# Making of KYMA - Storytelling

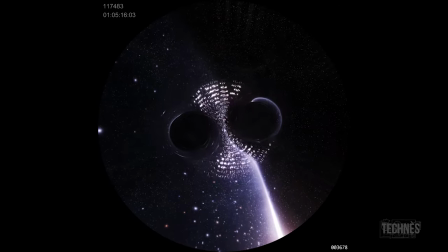26s
une histoire linéaire projetée sur un écran plat, c'est une chose.
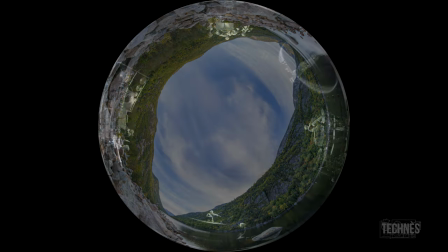32s
Une histoire, un récit dans un dôme avec une succession de moments d'immersion, c'est autre chose. Alors, mon nom est Philippe Bailoc. Je suis le concepteur et le réalisateur de Kima, qui est un projet full dome 360 degrés, le premier de l'Office national du film du Canada, qui est en production, en coproduction avec la Ville de Montréal et le Planétarium Rio Tinto Alcan.
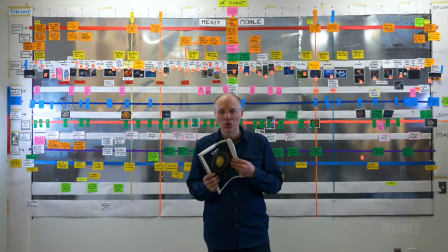60s
Avant d'en arriver à pondre un document plus traditionnel, linéaire, comme celui-ci, on a développé avec mon assistante Isabelle Pruneau-Brunet une méthode
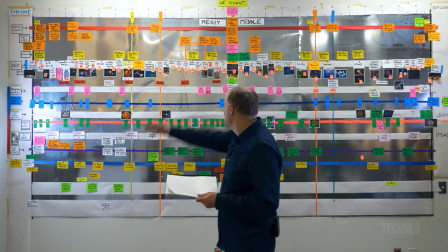78s
d'exploration de récits qui s'est déployée sur le tableau que vous voyez derrière nous.
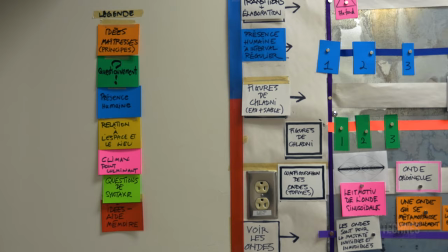82s
L'idée étant de déployer le récit sur l'ensemble de cet espace-là.
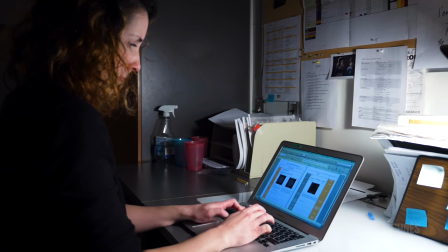90s
L'écriture de scénario a été un long processus qui a pris pratiquement un an puis qui s'est poursuivi pendant que le projet était en création, même pendant qu'on était en tournage, même pendant qu'on était en post-production.
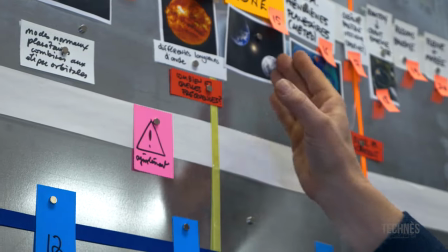103s
Philippe se laissait une grande liberté de créer justement en interaction avec ce que l'équipe son proposait,
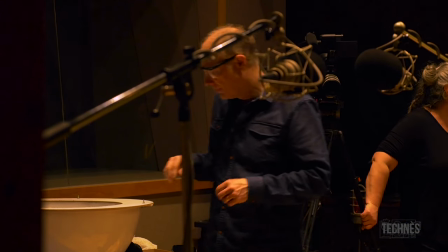113s
l'équipe de musique, l'équipe de CGI qui commençait à créer aussi certaines séquences.
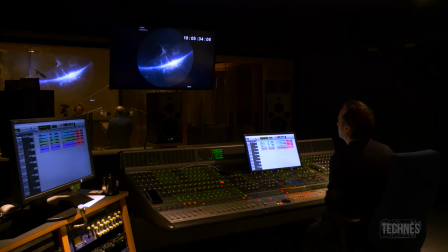120s
Fait que ça a été vraiment un scénario qui a été en mouvement pendant tout le processus, un processus assez fidèle à ce que Philippe aime faire aussi.
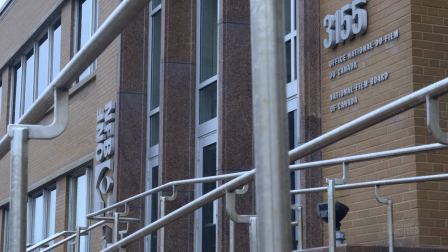129s
Donc, cette approche de travailler sur un grand tableau qui est essentiellement une grille avec des informations qui sont placées
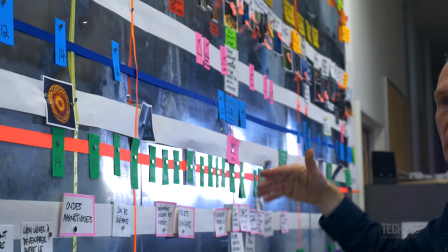137s
sur des références horizontales qui suivent la structure du timeline et des références verticales qui identifient
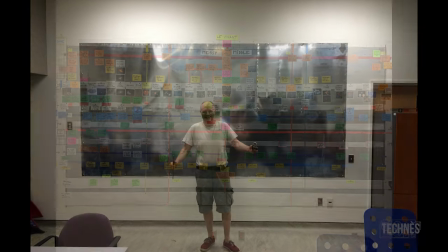147s
ces différentes catégories.
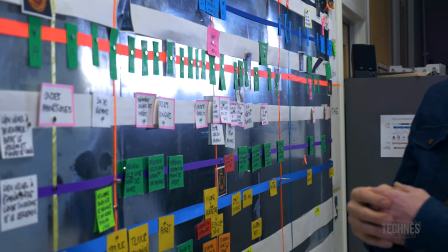150s
La vérification, la construction du film fonctionne beaucoup par perpendiculaire,
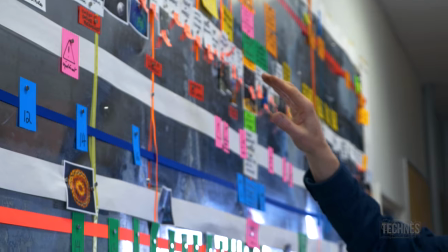156s
c'est-à-dire que je prends mon histoire, qui elle est déployée du début au milieu jusqu'à la fin, et
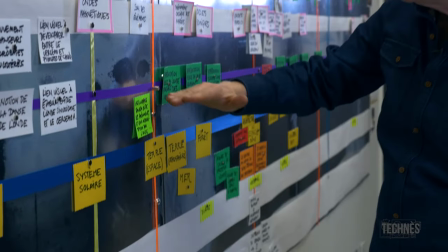165s
en vérifiant la verticale, je suis capable de m'assurer que les différents thèmes que je veux couvrir sont présents à chaque moment du récit.
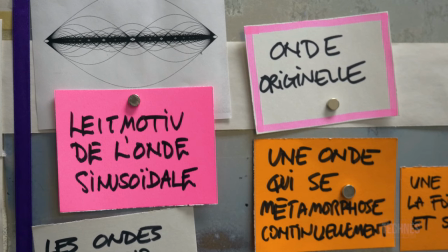173s
Donc, cette structure en croisée me garantit, dans la mesure du possible, une certaine densité et
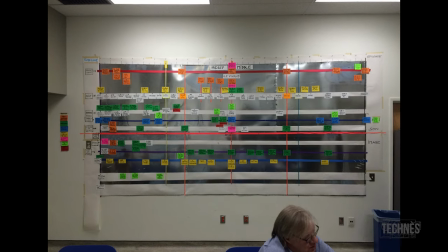184s
une structure en strates. Et cette structure en strates du film lui confère, un, sa richesse et aussi,
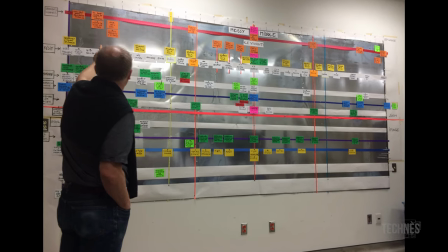192s
paradoxalement, une certaine structure organique
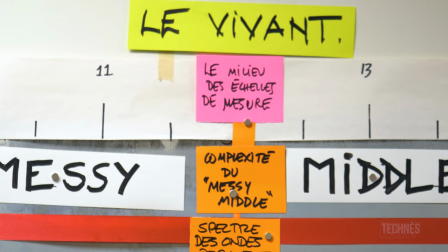197s
et assure que de lecture en lecture, à chaque fois qu'on voit le film, on découvre quelque chose de nouveau.
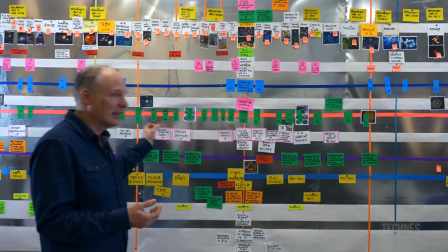205s
Donc, ce tableau-là, qui est un tableau métallique avec des aimants, était en constante métamorphose.
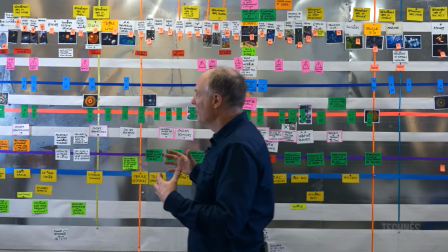211s
Et au fur et à mesure que le projet se développait, le travail que je développais avec Isabelle au niveau de la scénarisation,
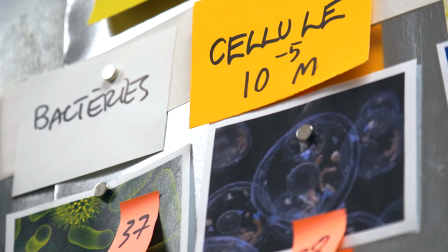218s
les moments, les chapitres de cette histoire-là se sont déplacés, changés de place.
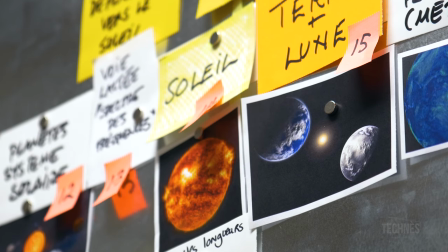224s
Tantôt, ça tombait, tantôt, ça revenait. Évidemment, ces structures-là sont...
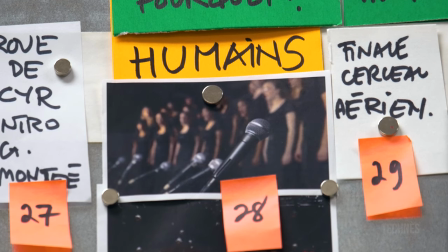230s
On n'a rien inventé. Je veux dire, les récits, c'est vieux comme le monde.
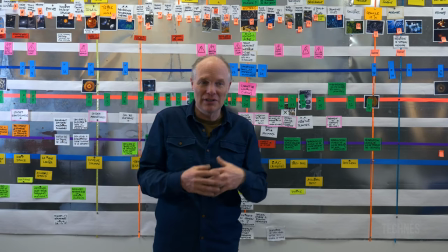233s
Ce qu'on a tenté d'inventer, c'est d'appliquer des notions de scénarisation et de linéarité de récit à un
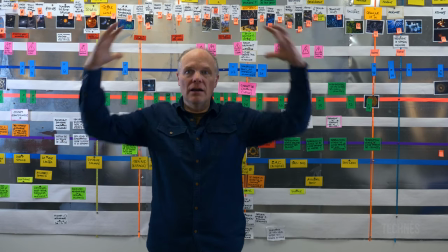242s
médium qui est différent parce qu'il écrit dans l'espace sonore et visuel tel que déployé sur le dôme.
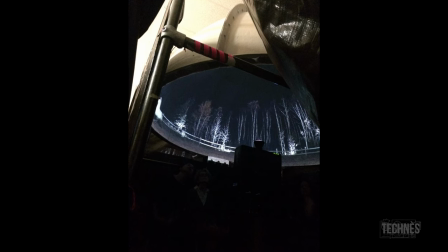252s
L'avantage de la création sur le dôme, c'est que c'est un langage d'immersion.
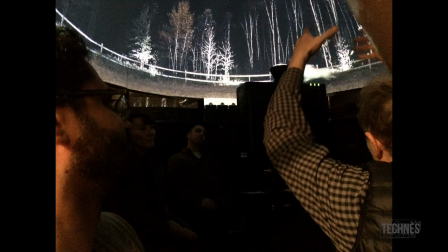257s
Et quand on parle d'immersion, on parle d'amener le spectateur, par l'illusion de l'image, à se trouver dans un lieu.